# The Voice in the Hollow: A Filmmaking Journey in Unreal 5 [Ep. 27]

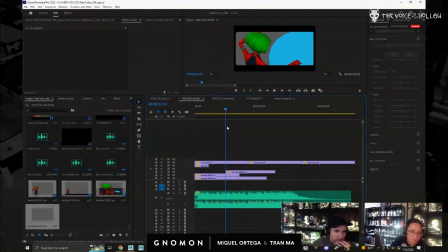86:13 feel like right around there.
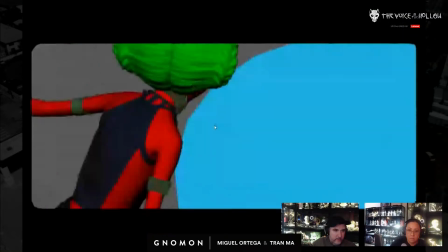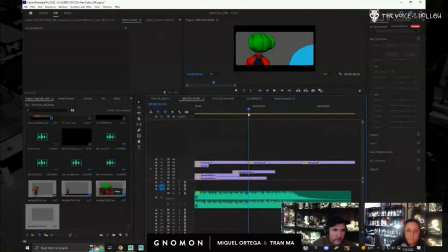86:31 So I think it's when she takes off. So right there, that looks good. So let's see.
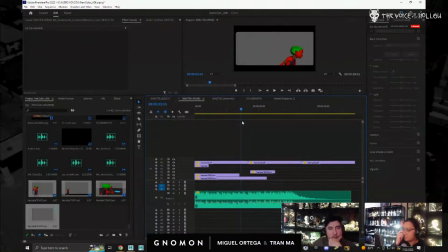86:47 That's a jump cut right there. You can see this angle and this angle are way too similar. So that's not going to cut correctly. So I'll go to this.
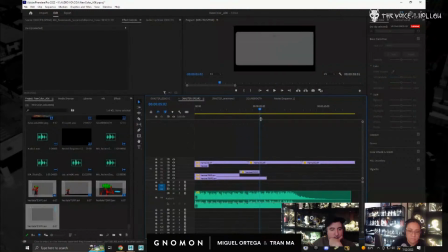87:02 And then once she runs, then I could cut back to this one. I don't even think she's in there anymore. So let's see. Yeah, she's out already.
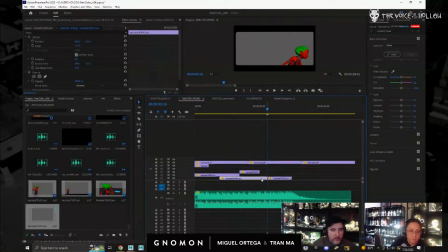87:18 So I could probably cheat this a little bit and do something like this just to extend it.
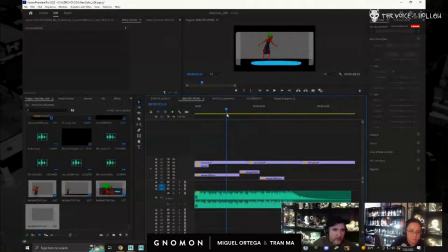87:30 So yeah, there's a weirdness there. So boom. Probably get rid of that right there. Push this in.
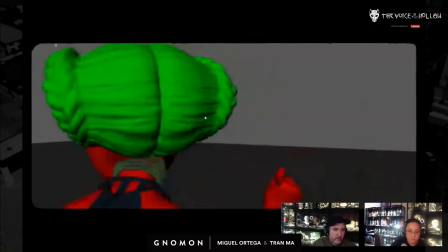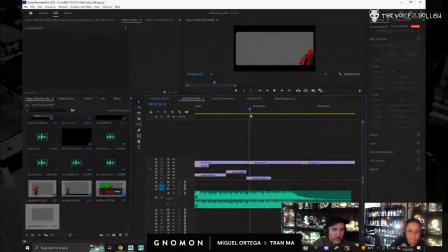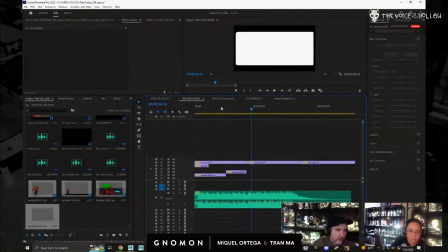87:54 This one's not working. So, okay, so let's take a look at this.
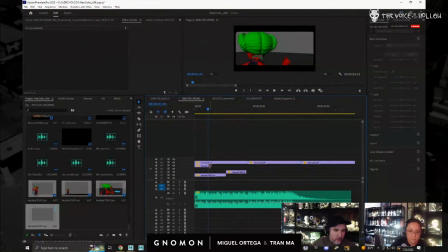So we'll keep our cut there. And let's put this back in here.
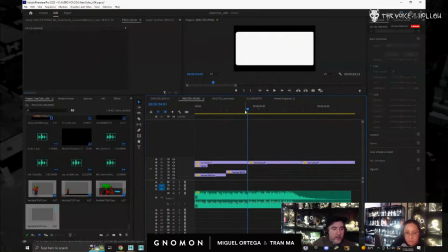88:14 Too similar, these two. So we need, so that's good.
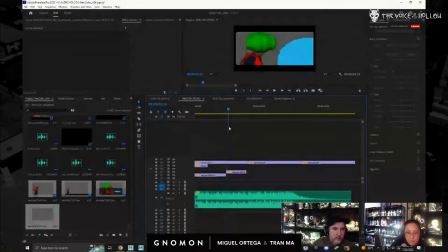88:19 That's good.
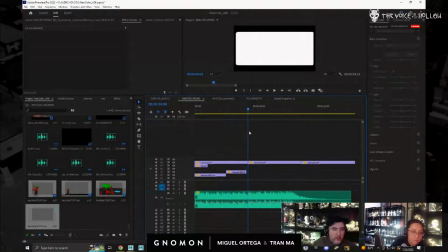88:24 What I'm thinking we need is
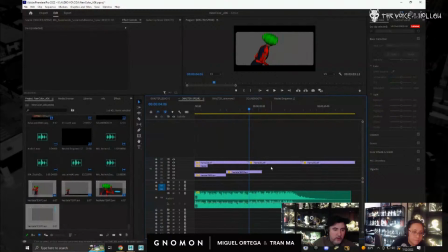88:30 she sees her sister. I think we need a shot of her expression as she sees her sister running by and she gets pissed. So let's do that. So we would come over here.
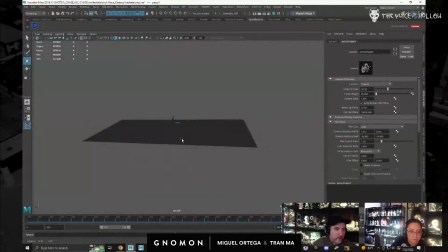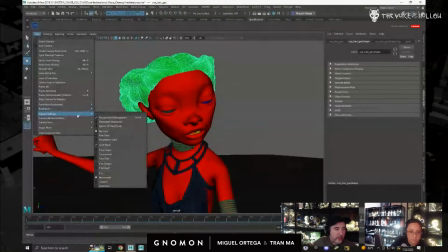88:53 Just make that. The expressions here are completely temporary, of course.
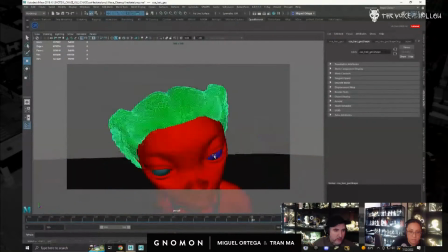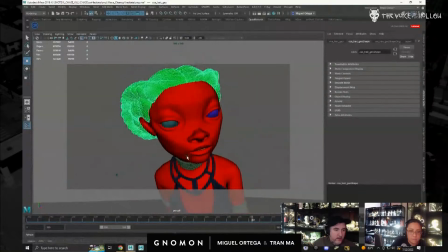89:06 So we need to stay on. Remember, she's running left to right, so we need to maintain this. The minute she does this, she's looking at another direction, so she has to maintain that.
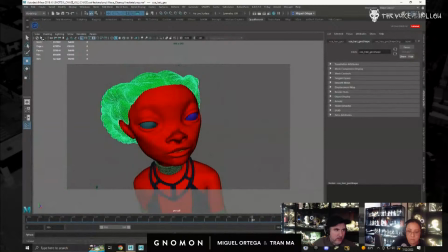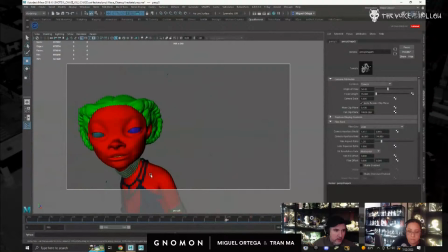So on our one of our previous shorts, the Nino, we really kept the cameras very stationary.
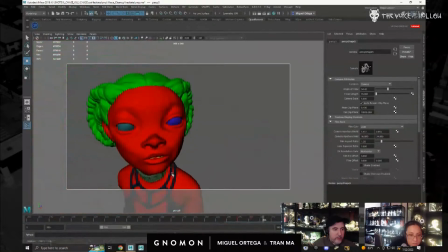89:44 This one we're doing the total opposite. We're moving the cameras a lot. Well, we did a lot of stationary stuff because the limitations of rendering. The limitation is rendering.